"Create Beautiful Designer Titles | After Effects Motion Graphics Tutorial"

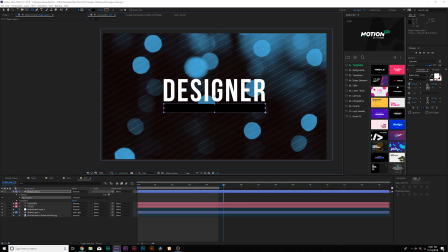245s
And I just want to draw out a rectangle underneath our main title like this. And it's just a cool little design element that you can think about. Working with shapes of titles is always cool.
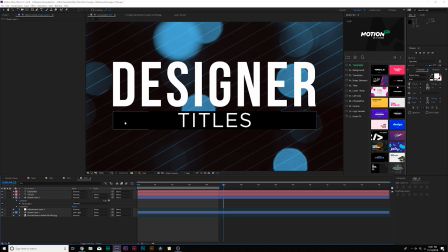254s
And this way, we're going to create some alignment here with our, you know, our shape here that covers up our main title. And of course you can select both these layers and go to the line tab and make sure that these are centered up perfectly, and they are.
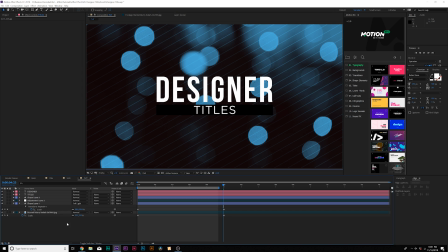266s
And now I want to animate this, since now we have the bulk of our title in here.
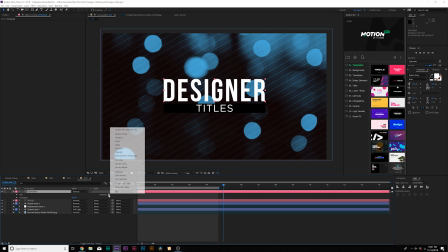270s
So we'll go to our main title, we can open this up, go to animate and check on enable per character 3D, and then go to animate again, and we're going to add rotation.
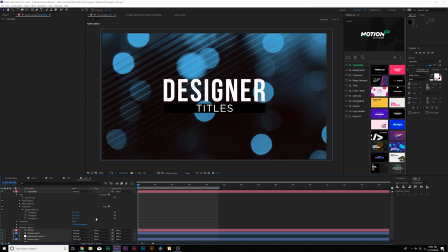281s
And from here we'll set the Y rotation to 90 degrees, and this will animate each of the letters as the Y axis. We'll come here to range selector, we'll add a keyframe for start, we'll move forward by a second or so,
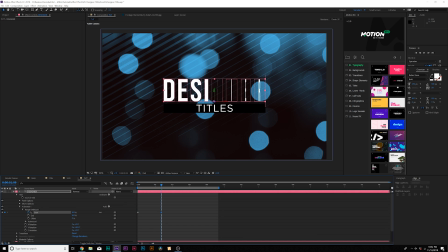293s
and we'll set it to 100%. And now we have this animation here.
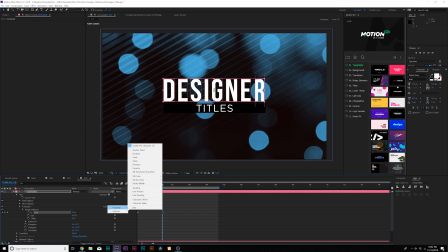297s
And then what I was just doing, going to add right here, go to property and add opacity and set the opacity down to 0%.
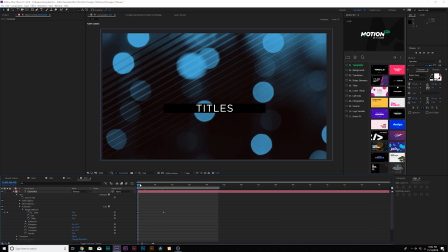303s
So you won't be able to see those letters until they flip in just like that. Beautiful.
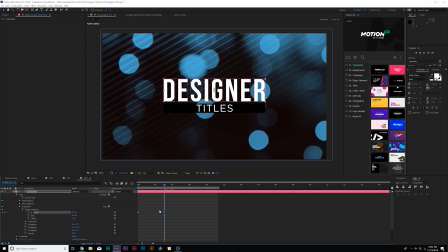308s
And make the last keyframe an easy ease keyframe by hitting F9 on your keyboard. So now we just got to animate our title.
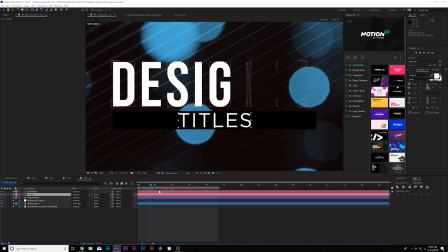314s
So what we'll do here is grab our subtitle, go to about a second, hit P on our keyboard for position, add a keyframe for it. We'll move that keyframe forward in time and we'll set the Y position above our solid like this.
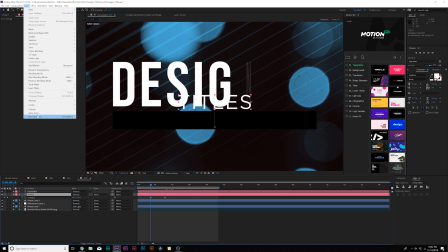324s
Then we'll go to layer, pre-compose, and we can call it subtitle.
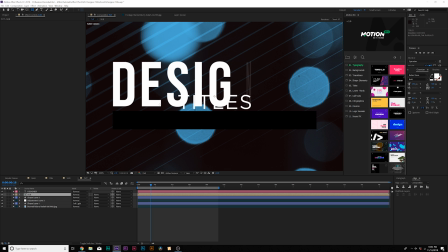329s
I'll call it sub, click OK. Then we'll grab the rectangle tool and we'll just draw out a mask over our original rectangle like this.
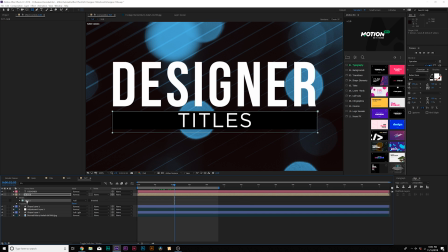338s
So now our title will just pop in there like that. Now let's go ahead and just animate the shape layer very simply.
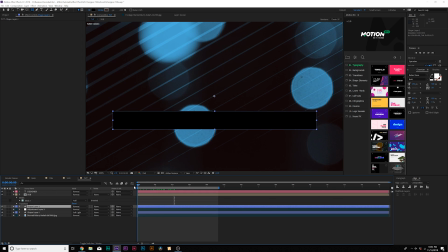345s
So right at the beginning. So go to the beginning of your timeline, grab your shape layer, open it up, go in the contents, go into the rectangle one, go into the rectangle path one. We'll add a keyframe for size and position. We'll break this chain for size right here. And then we'll move both these keyframes forward by a second, set the Y size down to 0.
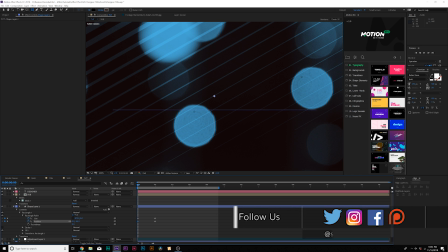364s
And we want to bring up the Y position. You can see that there's a line right here for reference.
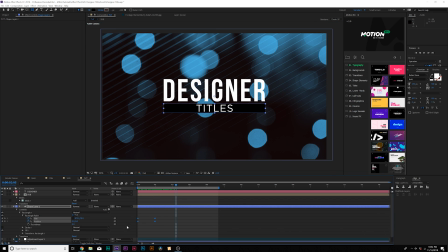369s
And maybe we'll just move these keyframes forward in time just by a touch. Make sure to make all these keyframes easy ease keyframes by hitting F9 on your keyboard. And now we have something like this, and it looks pretty cool. So what we can do here is grab all of our title assets, which are the solid and the two titles, pre-compose them and call it all title.
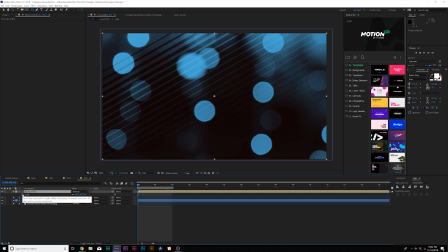389s
And then what we'll do is hit S on keyboard for scale, go to the beginning of our timeline, add a keyframe for scale, go to end of our composition, which will be 5 seconds,
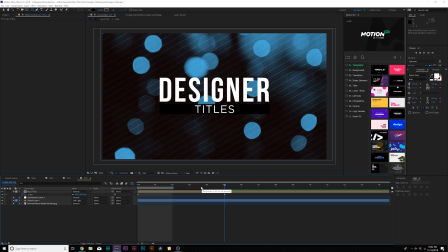396s
and we can scale this forward by a little bit, and this will create just a little bit of parallax. And this will create a good sense of parallax within our composition. Now, of course, creating titles in After Effects can be a lot of fun, but also very time consuming.
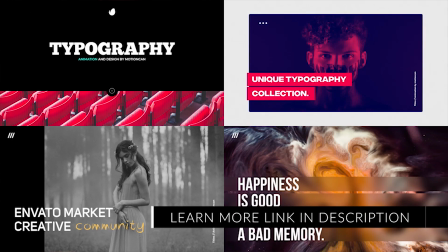409s
All these previews you're seeing right now are from VideoHive.
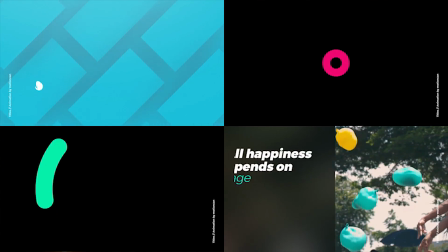411s
These are pre-made After Effects templates, meaning that you can download a template, drag and drop your new title and logo in, and render out your project just within a few minutes.
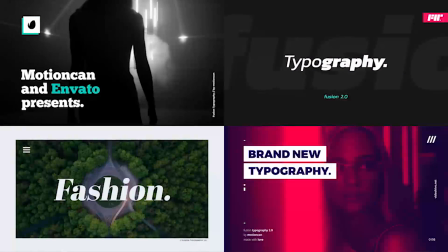420s
These are already ready to go and already made for you. And the best part about it, there are literally thousands of these templates already available.
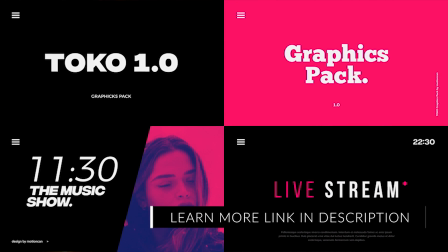427s
So you go ahead and check our links in the video description so you can find the right title template for your project. Or if you're just looking for inspiration, it's also a good place to look for inspiration as well. So now our scene is set up for success with our title and our background. Now let's polish the piece and work on some overlay elements.
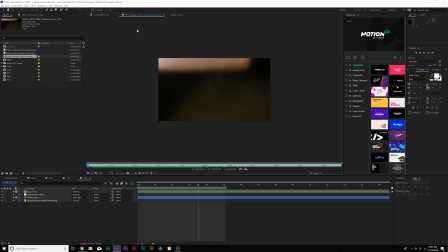441s
So this is looking pretty good, but we're just missing a few pieces here. And something we can add is like a light leak like this. I'll link this in the video description. It's absolutely free.
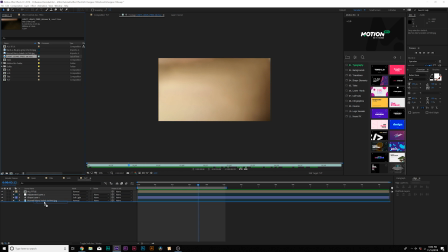449s
And what we do with this is we can bring this into our composition right underneath our, you know, adjustment layer here.
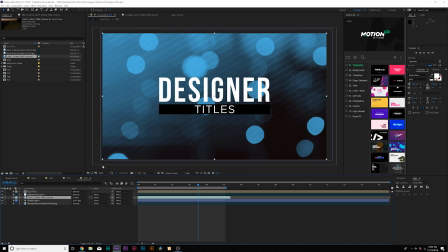457s
And we can set the blend mode to screen. And then we get T on keyboard for opacity and lower the opacity if we need to.
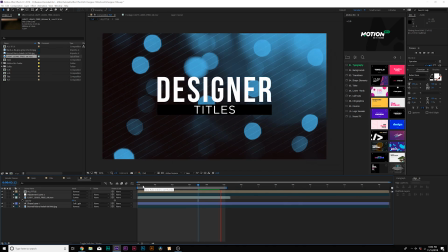464s
And this will create a nice sense of like overlay to this and a little bit more dimension.
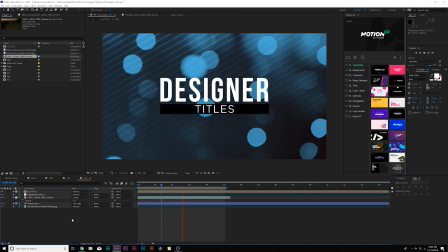469s
And being able to put your hands on assets that have just natural movement to it can take your motion graphics to the next level really quick. And this adds just a lot more depth and detail in our composition and it looks really good. And I want to add a little bit more sense of realism to this. So we're going to do two more things and we're done.
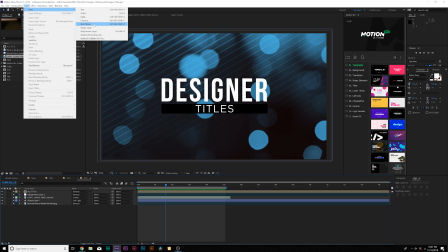486s
So first thing I want to do is go up to layer, new, null object. So what I'm going to do here is parent everything to the null object by grabbing the pick whip.
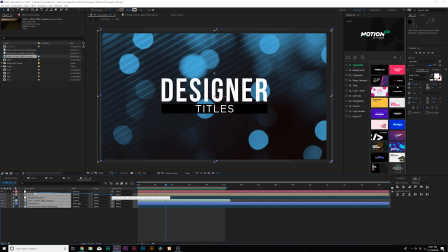494s
Boom.
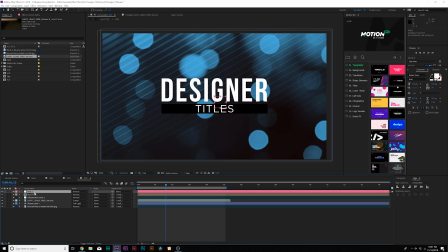495s
And then what we'll do is hit P on keyboard for position. We'll all click the stopwatch and we're going to type in wiggle open parenthesis 1, 40 close parenthesis. And you might need to scale up, say, the adjustment layer to get rid of any block in there.
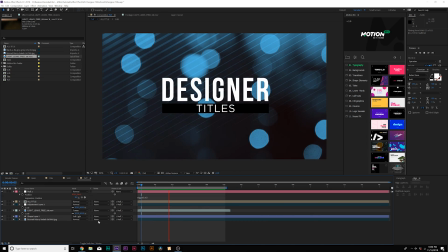511s
And if there's anything that just needs to be scaled up, be sure to do that. So what we just did is create some very natural movement in this and really added some extra, you know,
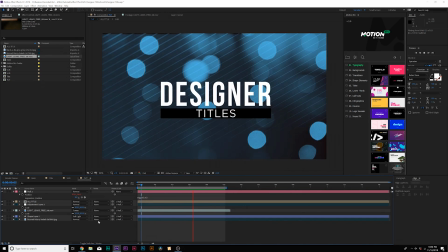519s
more detail to our composition and still easy to read because we don't have so much wiggles per second.
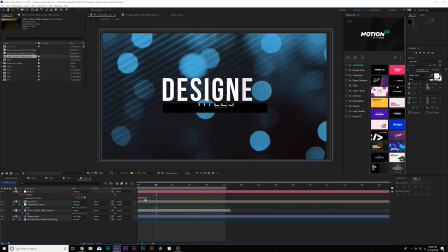524s
And keep in mind that the first number is how many wiggles per second and the second number is how intense each of these wiggles are. So keeping it 1 to 40 is pretty not so over the top. If you want it even slower, do 0.5, 20, you know, just really keep that in mind. And one last thing I want to do is create a new adjustment layer.
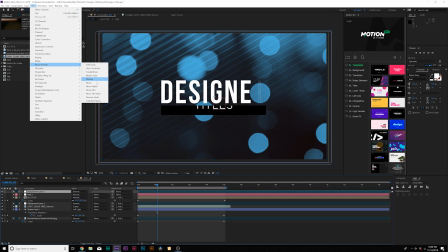541s
And then I always do is go to effect, noise and grain and add noise and set the noise amount to about 5%.
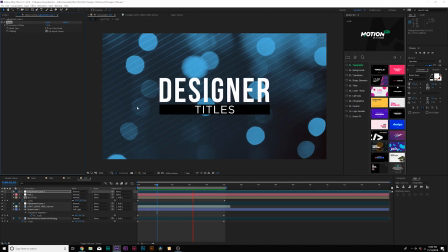548s
Uncheck use color noise, and this will just help blend everything together. And here is our overall composition with our newly underrated effect called noise, which really blends motion graphics together well with, say, video, because video has noise in it. So just adding a little bit of noise helps blend that in there. And this is a little bit over the top, so you could use like 3% noise.
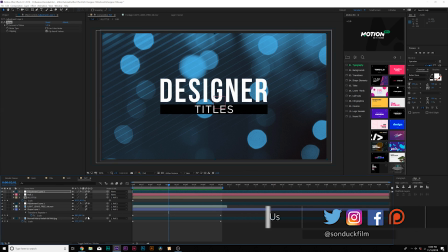565s
So of course, be sure to turn on motion blur if you want to, and going back into those original compositions if you need to do so. So those are the steps of creating beautiful titles inside of After Effects, and I hope you guys were able to take away a handful of these techniques right here in this tutorial.
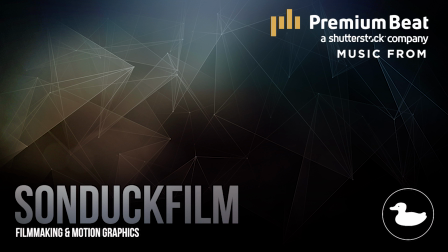578s
If you guys did enjoy this video, be sure to subscribe to our YouTube channel, SonduckFilm. We post 2 post-production tutorials every week right here on the channel. Also, you can hit me up on my social media networks. Those links are in the video description, and always, be creative.